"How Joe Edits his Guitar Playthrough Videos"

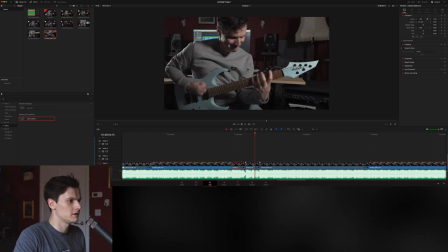2291s
So I'm going to do like a double camera shake thing here, I think. Video transitions, camera shake.
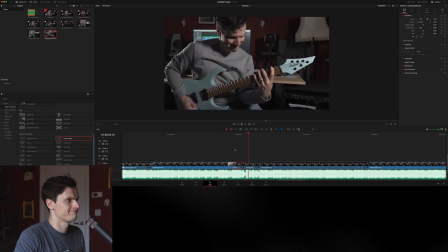2305s
Blankum. Where is it? Like that.
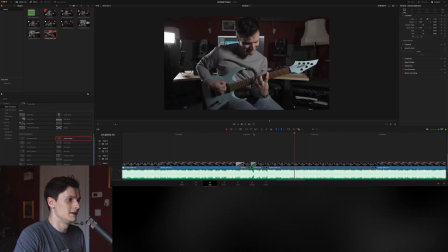2315s
It's pretty cool, eh?
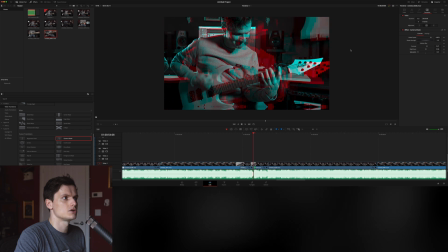2320s
Transition, saturation on nil, contrast around there, not bring the brightness down, shake strength. Don't know what that does, but happy with that.
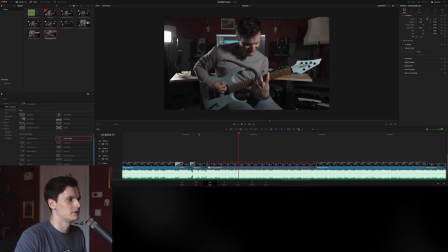2342s
Paste the camera shake onto there. I tend to do it on the wide angles because it makes it just look nice.
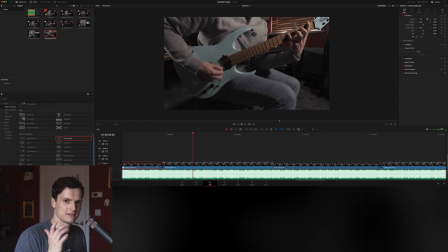2351s
And not having it on some just gives a nice sort of freshness to it. I don't want to overuse it.
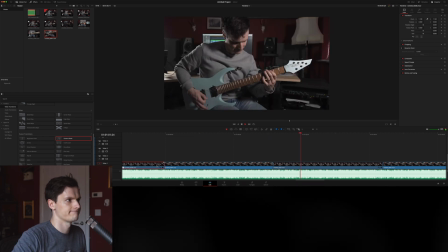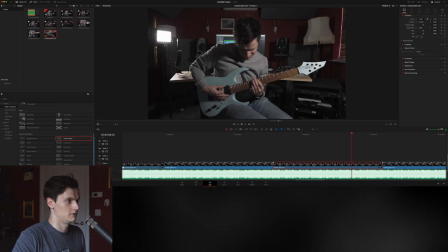2362s
I say putting it on many things.
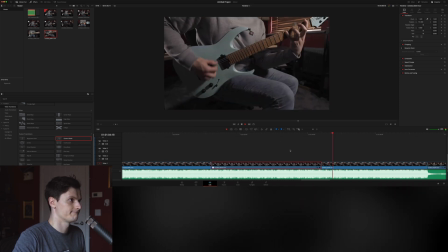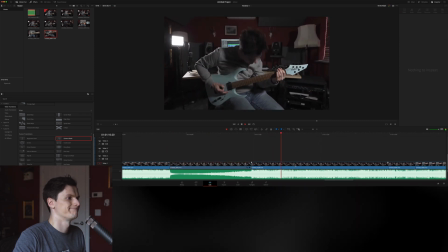But for this, I'm going to up the motion scale a bit because this is the uber heavy section.
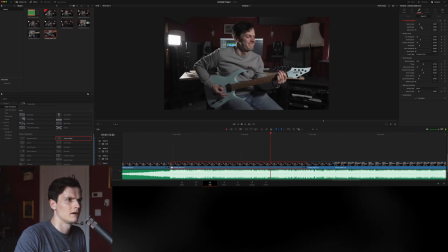The camera shake here looks a little artificial to me. So I'm going to go and look into these.
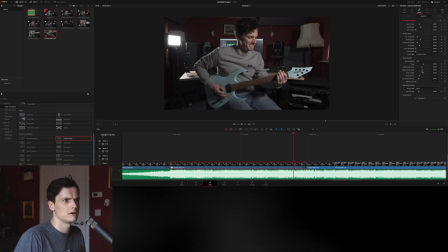2404s
Randomness scale. I'm just going to up those a bit to add some more sort of variation to it.
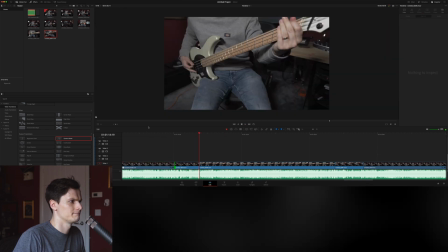I'm going to
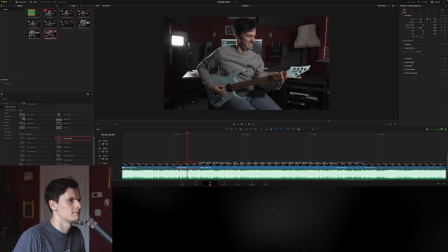copy that JPEG damage. Where was that? Because it's kind of like I'm just doing a harmonic, but it's like got a glitchy quality, right?
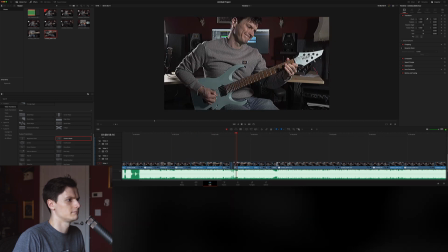2440s
Where was it? Here we are. So I'm going to copy that
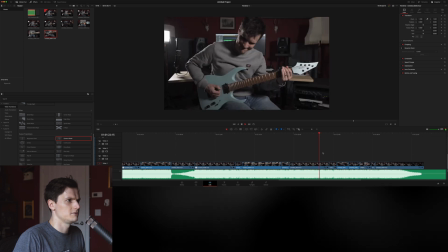2449s
and paste it into
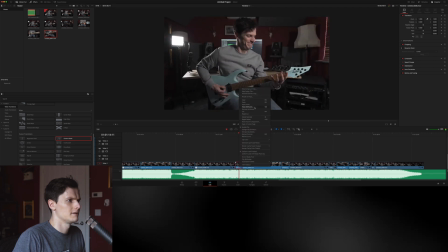2457s
this.
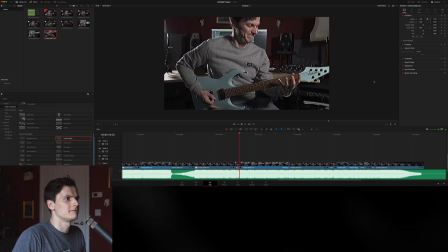2464s
Punch it in a bit for effect.
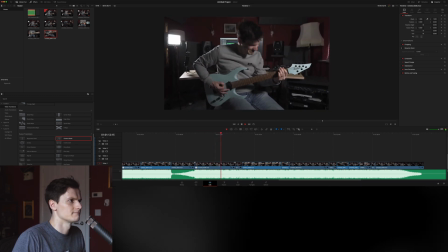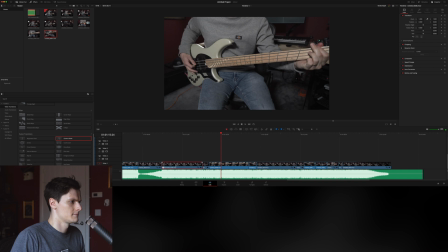Put the camera shake on there.
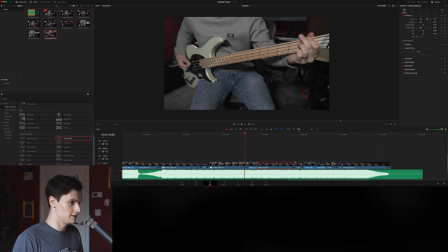2484s
I know I want camera shake on all of these, so I'm going to go and do it. But I'm not going to do it on the last guy.
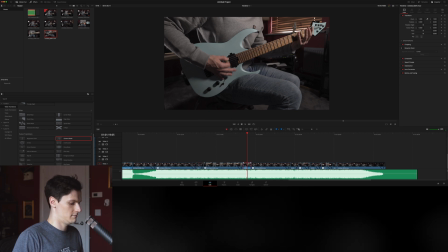2498s
And I want to copy the JPEG damage onto these harmonics.
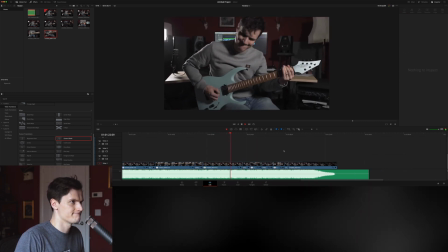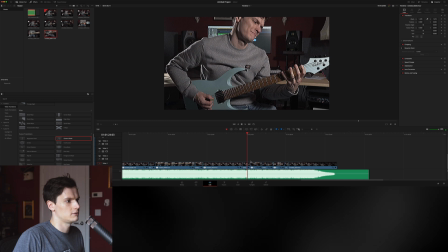2512s
Punch that in to differentiate the shot, otherwise it looks kind of weird. Suddenly, same shot, just looking different.
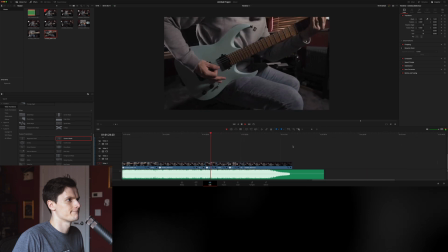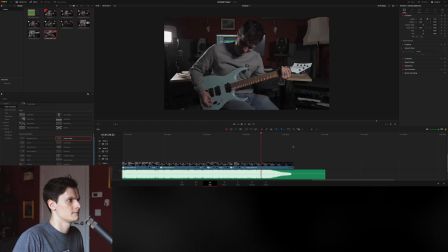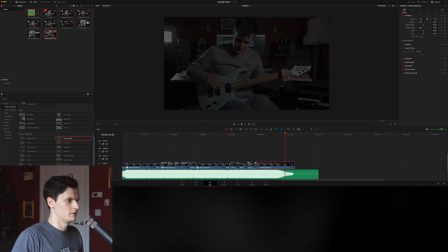2528s
I'm going to put the camera shake on there.
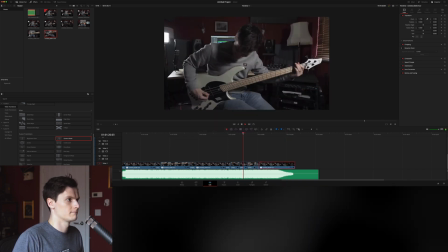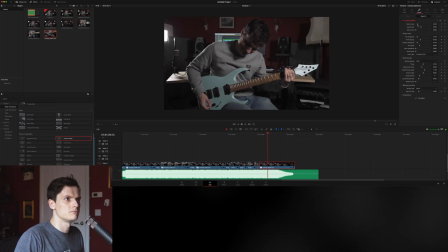2537s
But I'm going to bring the scale down and the speed scale